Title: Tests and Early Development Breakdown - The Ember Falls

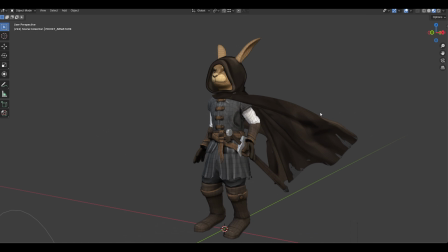0:07 Hello everybody. So, about a month ago, I started this series of tests for an upcoming fan animation based on the Green Ember book series by S.D Smith.
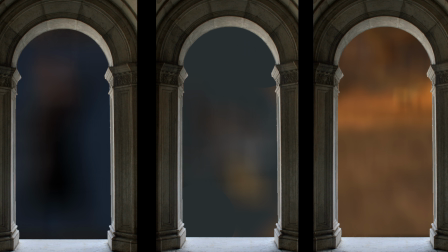0:15 And there were three main goals.
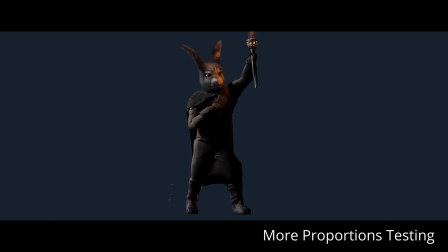0:17 Number 1, determine how to adapt rabbits with human characteristics into a shape and style that fits the tone of the books.
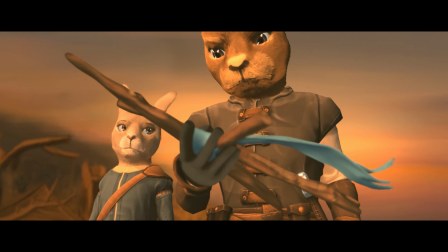0:25 Number 2, make sure they can be animated expressively and in a believable manner while performing human and rabbit motions.
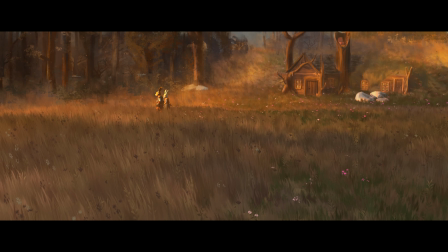0:32 And finally, find methods of creating environments that can match the feel of the books and that I can make within a reasonable amount of time.
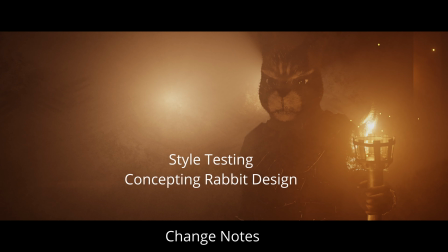0:39 Let us begin. First up, basic proportions.
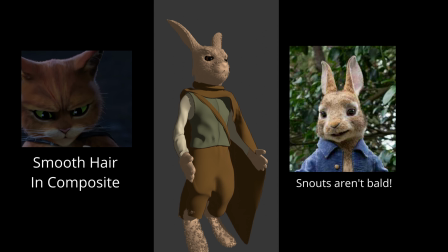0:42 These bunnies need to be fun and rabbit-like, but also capable of expressing some real emotion and serious emotion through body language and facial expressions.
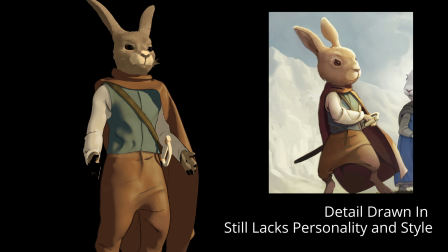0:49 These may be bunny books, but man, they can hit hard, especially towards the end, so I want the style to reflect that.
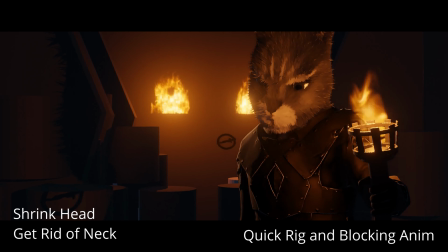0:54 After a quick emotion test, I was happy with the face shape, but the hair wasn't looking great.
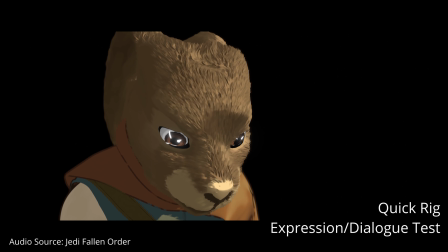0:59 Yeah, you're right. There's still a chance. There's always a chance.
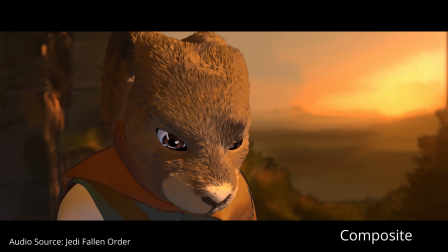1:03 The goal going forward, use a Kuwara filter to achieve a similar look to Puss in Boots 2,
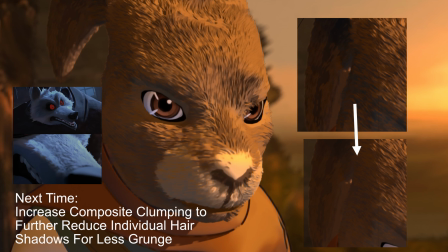1:09 where the fur appears painterly but more detailed as the character nears the camera. End test number 1.
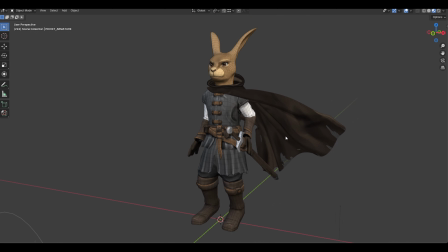1:16 Test 2. I redesigned Pickett from the ground up. Using my new proportions as a base, I was able to focus on giving him more of a sense of style and personality.
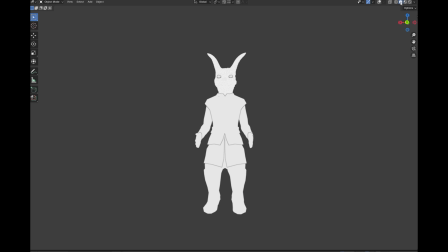1:24 I began by creating a low poly model, attempting to get as close to my end result as possible so that I could just focus on details during sculpting.
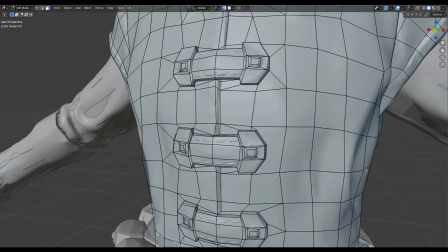1:34 This allowed retopology to go way faster as well, since I was able to just reuse my low poly model with a few tweaks.
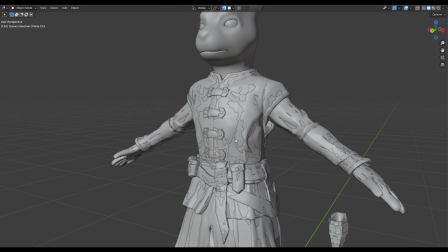1:41 Since I'm trying to go fast, I only connected pieces I knew would need to be attached to each other.
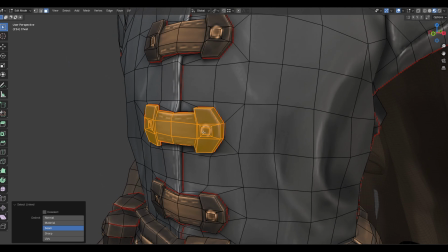1:46 For example, I made these straps a part of the tunic's retopology, but left these bags loose,
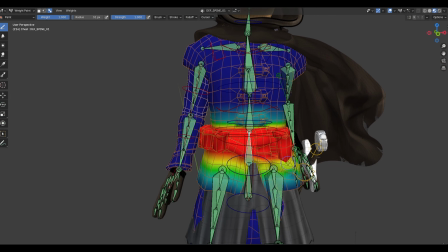1:51 since I know they can be weight painted fully to the hips bone, while the straps need to follow the bend of the shirt.
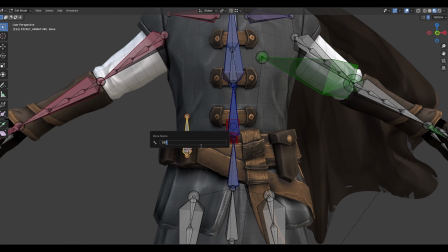1:57 I could even add bones to the bag so they can bounce around a bit. I also didn't worry about literally attaching the scabbard to the belt.
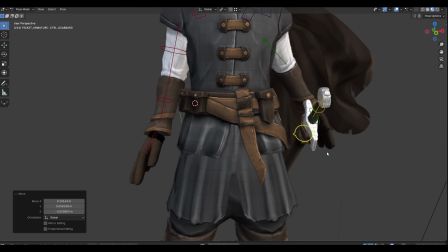2:04 I just gave it a strap of the same color to give it the illusion that it was. I also skipped out on doing a high detailed retopology for rendering, as I realized I need to put more care into that than I have in the past to achieve a good result, and I don't have time.
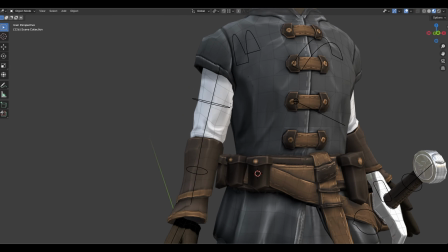2:19 Plus, since Pickett has a pretty good retopology, the jagged edges aren't really noticeable.
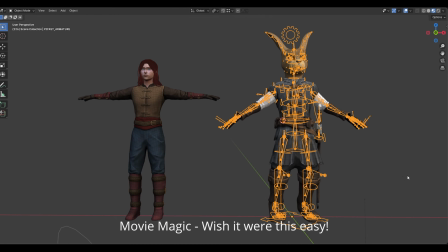2:24 I adapted the rig I created for Paige to work for Pickett, doing all the weight painting from scratch for a clean result.
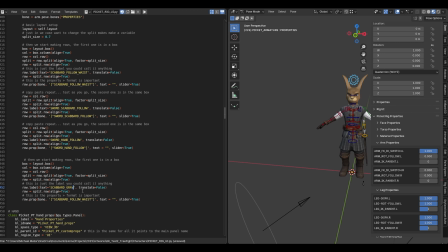2:30 I updated the rig UI's code for Pickett and his special features, like this bone I can use to give his sword a sense of weight or momentum while it sits in his scabbard.
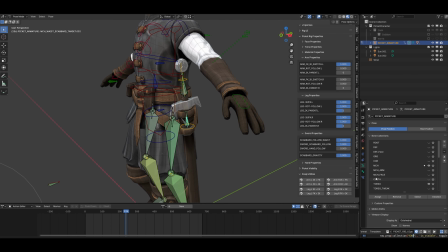2:39 This is super simple, by the way. It's a damped track constraint on the scabbard bone pointing at this gravity bone that you can move around and then adjust the influence.
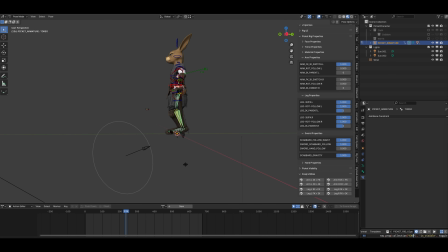2:48 The influence I want may change shot for shot, so I added a driver to the properties bone and rig UI for quick access. Then came the animations for human-ish rabbits.
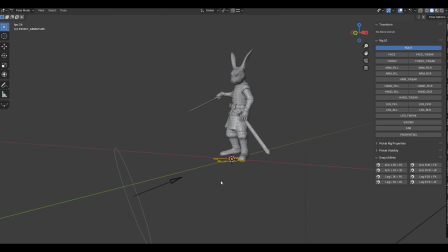2:57 I did a few separate animations, each ending on the same idle pose and using root motion for any movement, like how you'd do for video games. Then I just added them end-to-end in the NLA editor. For each animation, I did a key poses pass first, then a detailed blocking,
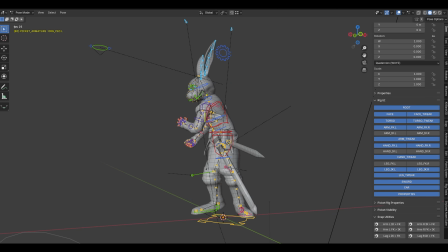3:13 then dialed in the timing with some extra momentum poses, and finally I switched to spline and did some polishing, but not too much, just to keep the tests moving along.
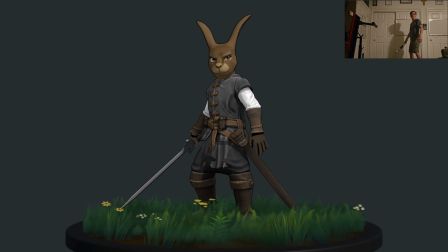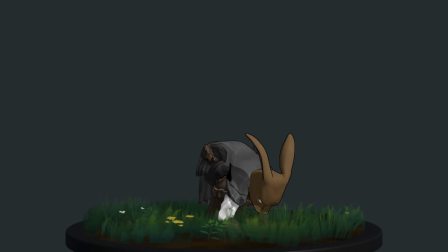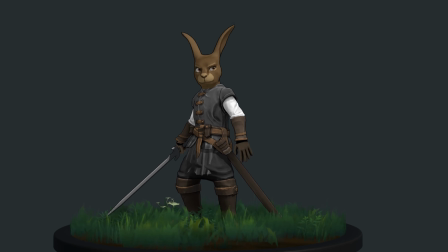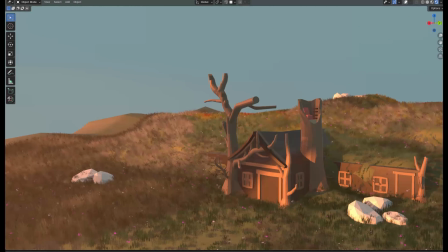3:55 We now enter the final test, environments, and fitting everything together. I built the scenes first in 3D.
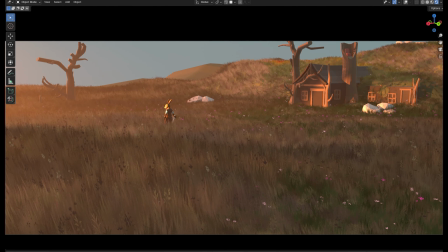4:02 I didn't do details, just enough to give me some lighting and geometry information, as well as providing an anchor for multiple shots.
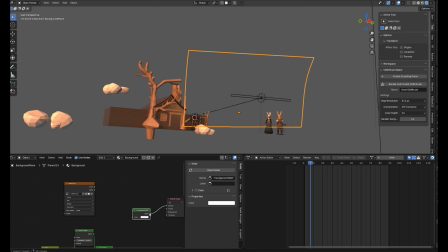4:10 I then could take a render of the background or a few projections if the camera needed to move around a bit more.
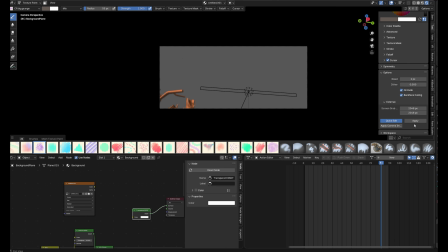4:16 Then I painted this render over in Affinity Photo. Now, I'm not great at painting yet, but as I practice, I'm sure my speed and quality will improve.
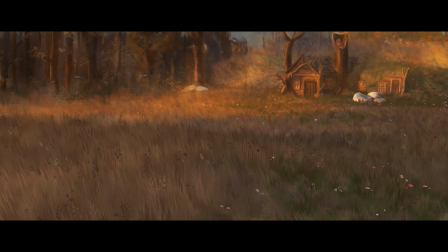4:24 But in the meantime, I made an effort to focus on the important areas while hiding my mistakes as much as possible. I should have gone back and put the bench painting on top of the fire instead of through it next time.
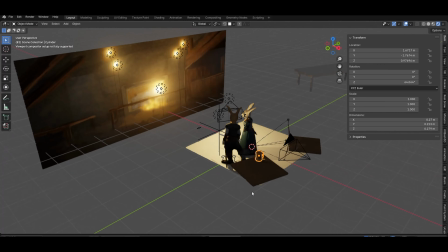4:36 To help the scene feel cohesive, I put 3D objects in the mid and foreground that are painted to look 2D.
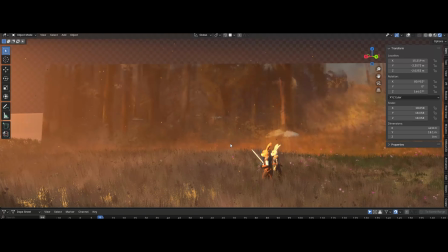4:42 I also added some movement to the painted areas, like falling leaves, to help them feel a little more alive.
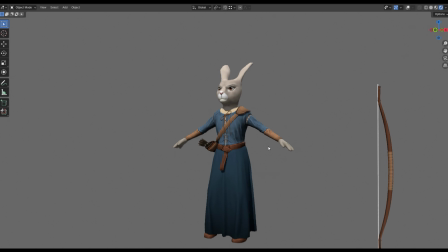4:48 Oh, also, I created another character to see if I could create rabbits that can be distinguished between.
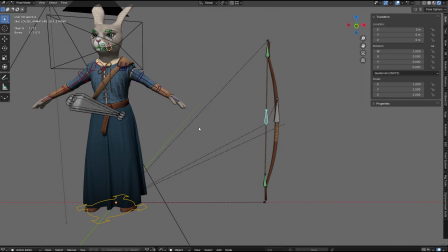4:53 And that's it. There's plenty more to dial in and discover as I make this short film, but with the foundation laid, I am now ready to begin.